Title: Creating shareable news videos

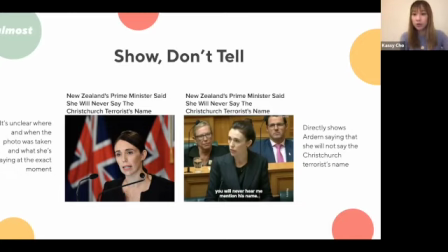(26:05)
And cool, that sounds fine. I read this and now I understand she's not going to say the Christchurch terrorist's name, but it's not actually really clear, where and when this photo was taken. And, this could be any photo of Jacinda. I don't really know what she's saying in this moment.
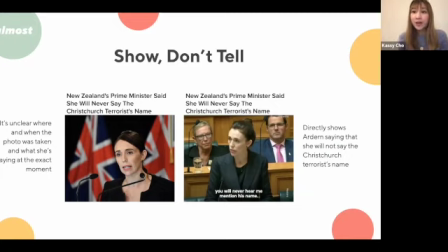(26:19)
It doesn't necessarily sort of connect with me. I'm just going to see it. I'm going to be like, okay, cool. But then, on the right, we take the actual video of her speaking about this, and then let's watch it, and then we'll be able to see the difference in impact.
The 15th of March will now be forever a day etched in our collective memories.
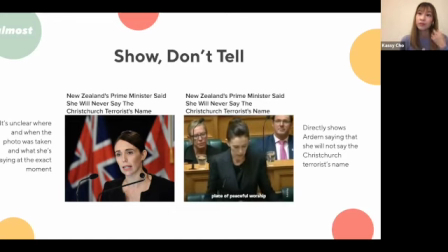(26:38) On a quiet Friday afternoon, a man stormed into a place of peaceful worship and took away the lives of 50 people. That quiet Friday afternoon has become our darkest of days.
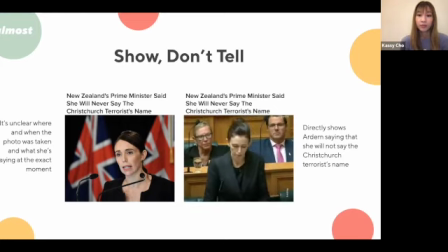(26:53) He sought many things from his act of terror, but one was notoriety. And that is why you will never hear me mention his name. He is a terrorist, he is a criminal, he is an extremist, but he will, when I speak, be nameless.
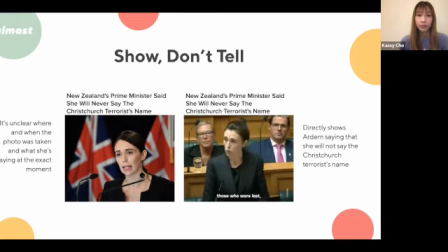(27:12) And to others I implore you, speak the names of those who were lost, rather than the name of the man who took them. He may have sought notoriety, but we in New Zealand will give him nothing, not even his name.
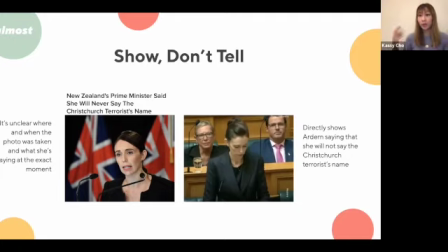(27:29)
So as you can see here, it's a lot, we're showing her actually saying this, and it actually is a lot more powerful because, we can understand the reasoning behind why she is not going to say his name. We can feel the emotion, and it just creates a lot more of an impact. So this is just the most basic level of, say, if you have a video of this moment, just do it.
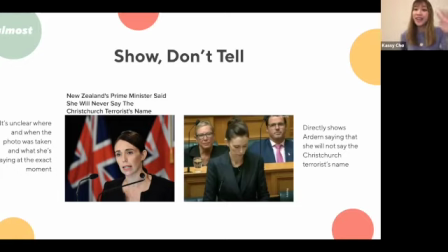(27:48)
Just show them doing it. If you have a video of someone actually doing this thing, do it instead of just, taking a screenshot or having a photo. This is just sort of a principle that sort of applies, that you can apply through everything. So if you're talking about something, instead of me telling you about this, me telling you that Jacinda said this, why don't I just show you Jacinda said this instead?
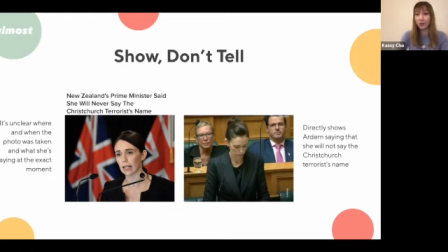(28:07)
It's just a lot more powerful, and it's a lot more personal, and people can actually, it sort of helps people not to have to like visualize and imagine what it is, because we're literally showing them the story.
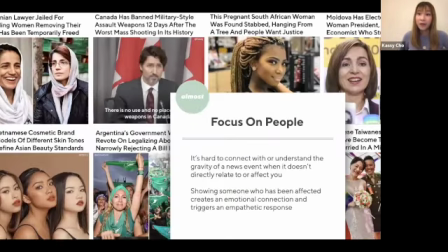(28:18)
So the other thing that you want to do is you also want to focus on people, because, people relate to people, and it's really difficult for people to connect with or understand the gravity of like a news event when it doesn't directly affect or relate to you, especially if it's, somewhere happening halfway around the world in a small country that you've never heard of.
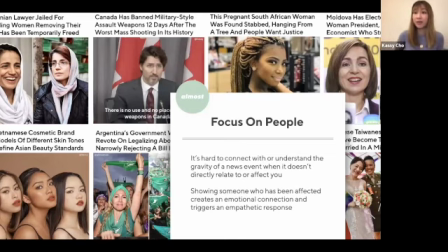(28:36)
So why should I care? Because, I'm living my life and I'm really happy. But if you're able to show someone who's been affected, because people are we are all sort of united with our emotions, and people are empathetic beings. So if they're able to see, somebody who's been affected or somebody who is sort of related to this,
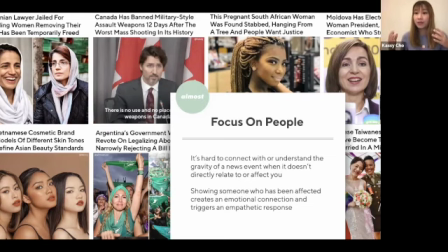(28:55)
then they can say, oh yes, wow, like that creates sort of like an empathetic response where people are like, oh, okay, wow, a real human being is, behind this. And, that could be my uncle, that could be my sister. It could be, that person reminds me of my friend's mom. And so it's really, really important to always think about how you can sort of
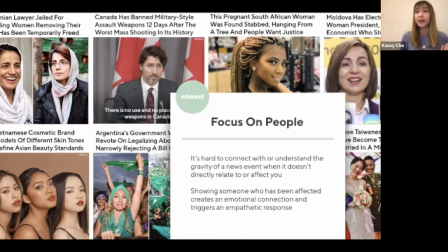(29:15)
feature the people and highlight the people and the stories and their experiences behind these sort of news events that you are sort of telling stories about.
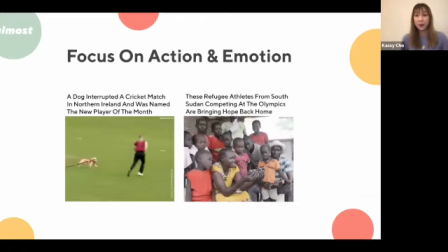(29:25)
And then you also want to focus on action and emotion, because people, as we sort of spoke about earlier, have really short attention spans now, and if we don't really necessarily sort of grip them immediately,
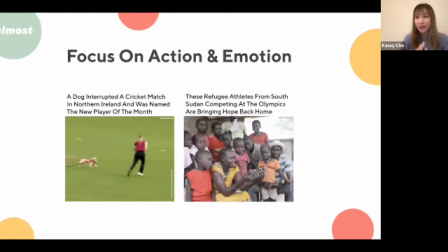(29:38)
they're probably going to keep scrolling. Especially like if your video doesn't start moving for like 5 seconds, people are probably going to think that it's just a photo. So we want to be able to you always want to open with a money shot. You want to be able to just like grip them immediately, and moving people the same way that it's like kids are drawn to like things that move and brightly colored.
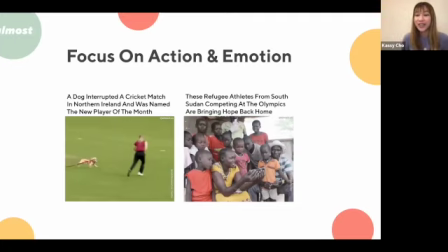(29:58)
It's the same for people like things that are moving and that catches their attention. And here are just 2 examples of action and then also emotion.
They're going to have to look to take 2. They're going to have to take a chance now.
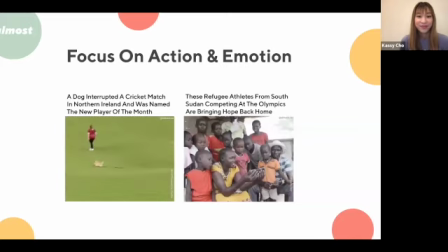(30:14) Oh, dog. Oh, the dog has the ball. Oh, here we go. Now that is brilliant. Now there we go. Dog has stopped play. Oh, there we go.
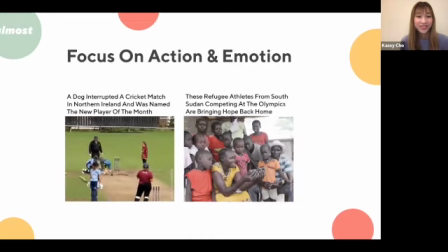(30:31) I think we'll retrieve the ball. It may need a clean. I think this has brought COVID regulations.
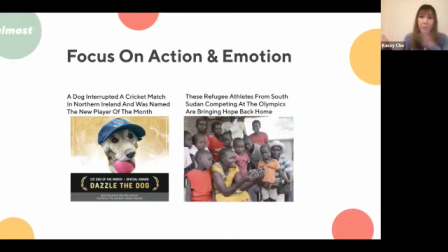(30:39)
So as you can see, that really, really captures your attention because, there's so much movement, there's lots of action going on, and people are really, really into that. So you want to try and zone in on that wherever possible instead of sort of having statics and images that are slowly panning. You want to be able to focus on the action a lot.
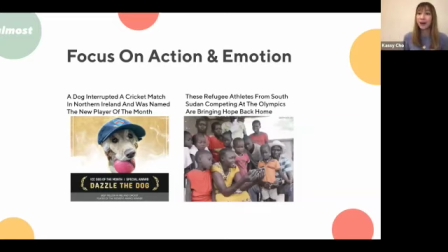(30:57)
And then you want to be able to tap into the emotion the same way that we were speaking about for when we were focusing on people, because people are emotions are universal. And so here's a video that I made during the Tokyo Olympics, which is about the refugee athletes. And so, yeah, I'm just going to play it.
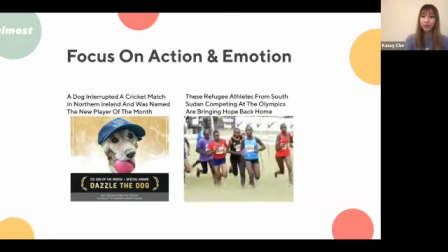(31:17) Much more collaboration and we like to make a commitment to support.
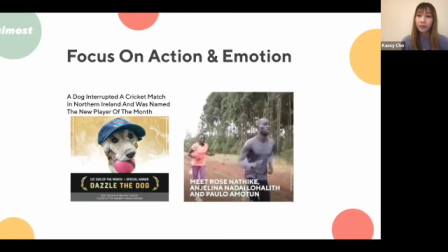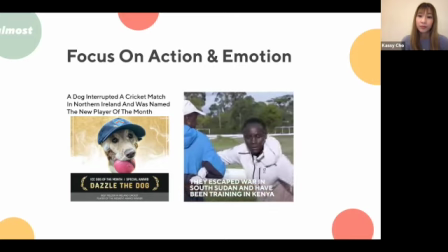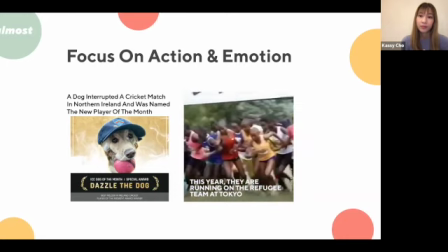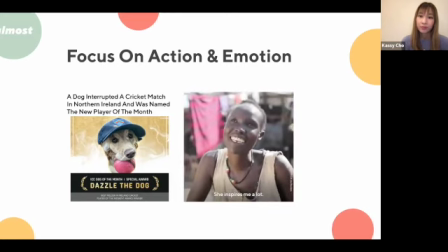(31:40) Eve cha bun này sao nó để bukini pil kan yoko ke buka kitoro bunda to yoko ka to ke dinga gini dia cha kai ko
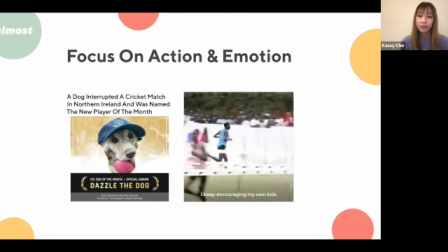(31:47) kiro ka te ron ko bada gima dilis ka ude ke jair ne kada lakin kai ne de golo wala sal na an ngadi ko bukani ngane mu aje
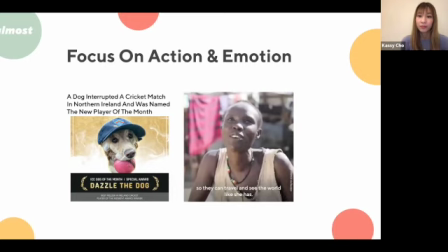(31:55) cha goro ngai ka wicho kata go me ko ke nyangi tumo bu
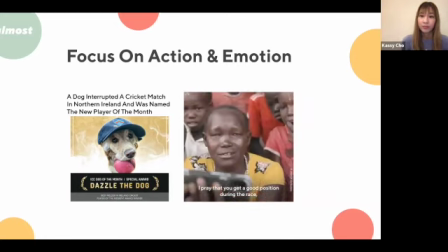(32:03) Diaby, I wish in my prayer nyeko ke linganeta na posho cha bona and I'm so happy.
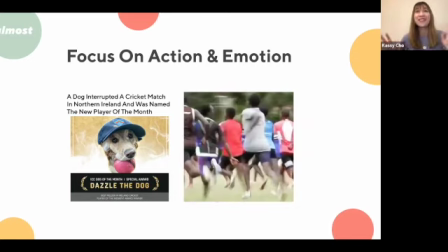(32:14)
So as you can see, this is a little bit more of a less, I guess, overt sort of tapping into the emotions where, previously for the South Korean soldier, we were just sort of showing her emotions. But this is a way of sort of tapping into the emotions how inspirational they are, and then showing other people that they have been able to inspire.
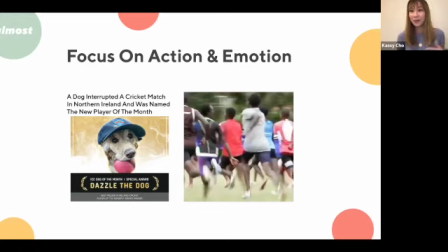(32:33)
And then that sort of is able to sort of trigger I guess it makes you feel really happy when you watch this, you feel really inspired, and, it's heartwarming, for example. So you want to be able to try and tell these stories and think about the emotions that, it will sort of, I guess, have people feel and experience.
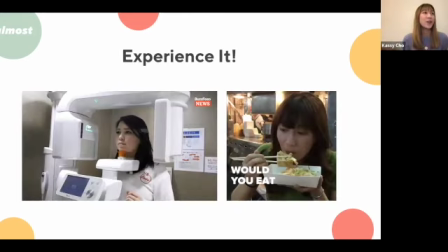(32:51)
And then you want to be able to experience it wherever possible. So if you have the opportunity to try something out when you're making a video, please do it. It's the same as show, don't tell. Instead of talking about something, why don't you actually show somebody doing it? And so here are just two examples of videos. When I was at BuzzFeed, we were trying out all these videos, the same way that we went and bought a brick.
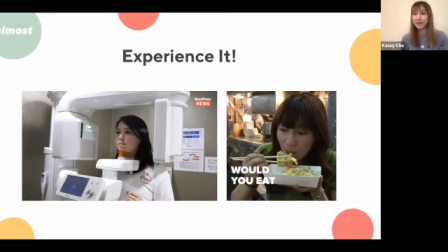(33:11)
We went to South Korea to cover the Winter Olympics. And while we were there, we were like, oh, let's do a video about, plastic surgery in South Korea, because that's a really big deal. So we decided so one of my teammates, Rachel, decided that, we were going to do this video together. And so we went to, she went and got a South Korean plastic surgery consultation.
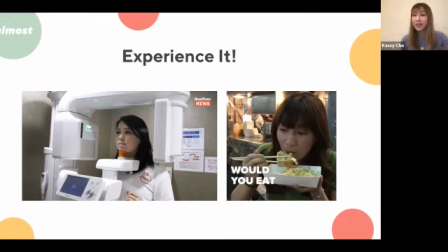(33:30)
And so she actually went through the whole experience where they x-rayed her head, and then they told her this is what's gonna, this is how we would change your face if you were to get plastic surgery. And so let's just watch this, and then we can talk a little bit more about this after this is actually a longer YouTube video, but I've just sort of cut the intro for you to see.
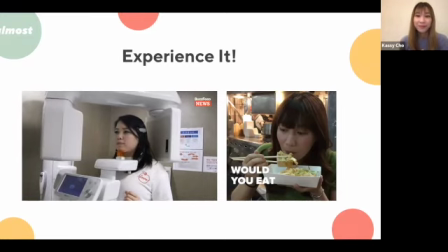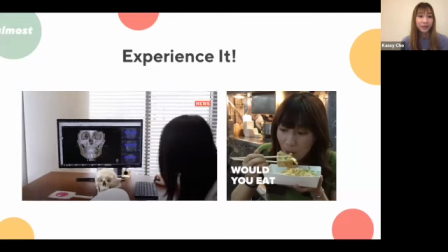(33:54) That is your phone. This is so weird. That's my phone. That is so odd.
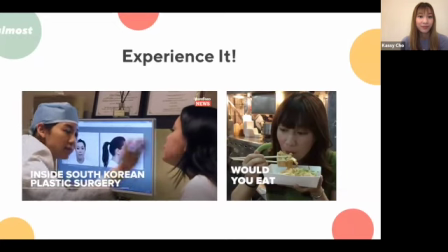(34:01) Yeah, but the problem is that your skin is a little bit, you have some fat here and here, so here and here.
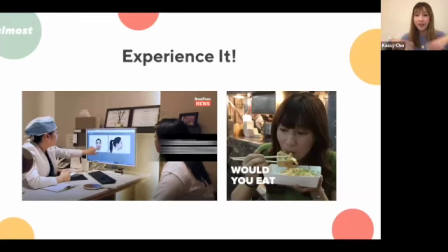(34:10)
So you can imagine how, if we had gone on this consultation and we had just filmed sort of, here's the empty x-ray, and then, we, see some x-rays that aren't, relatable.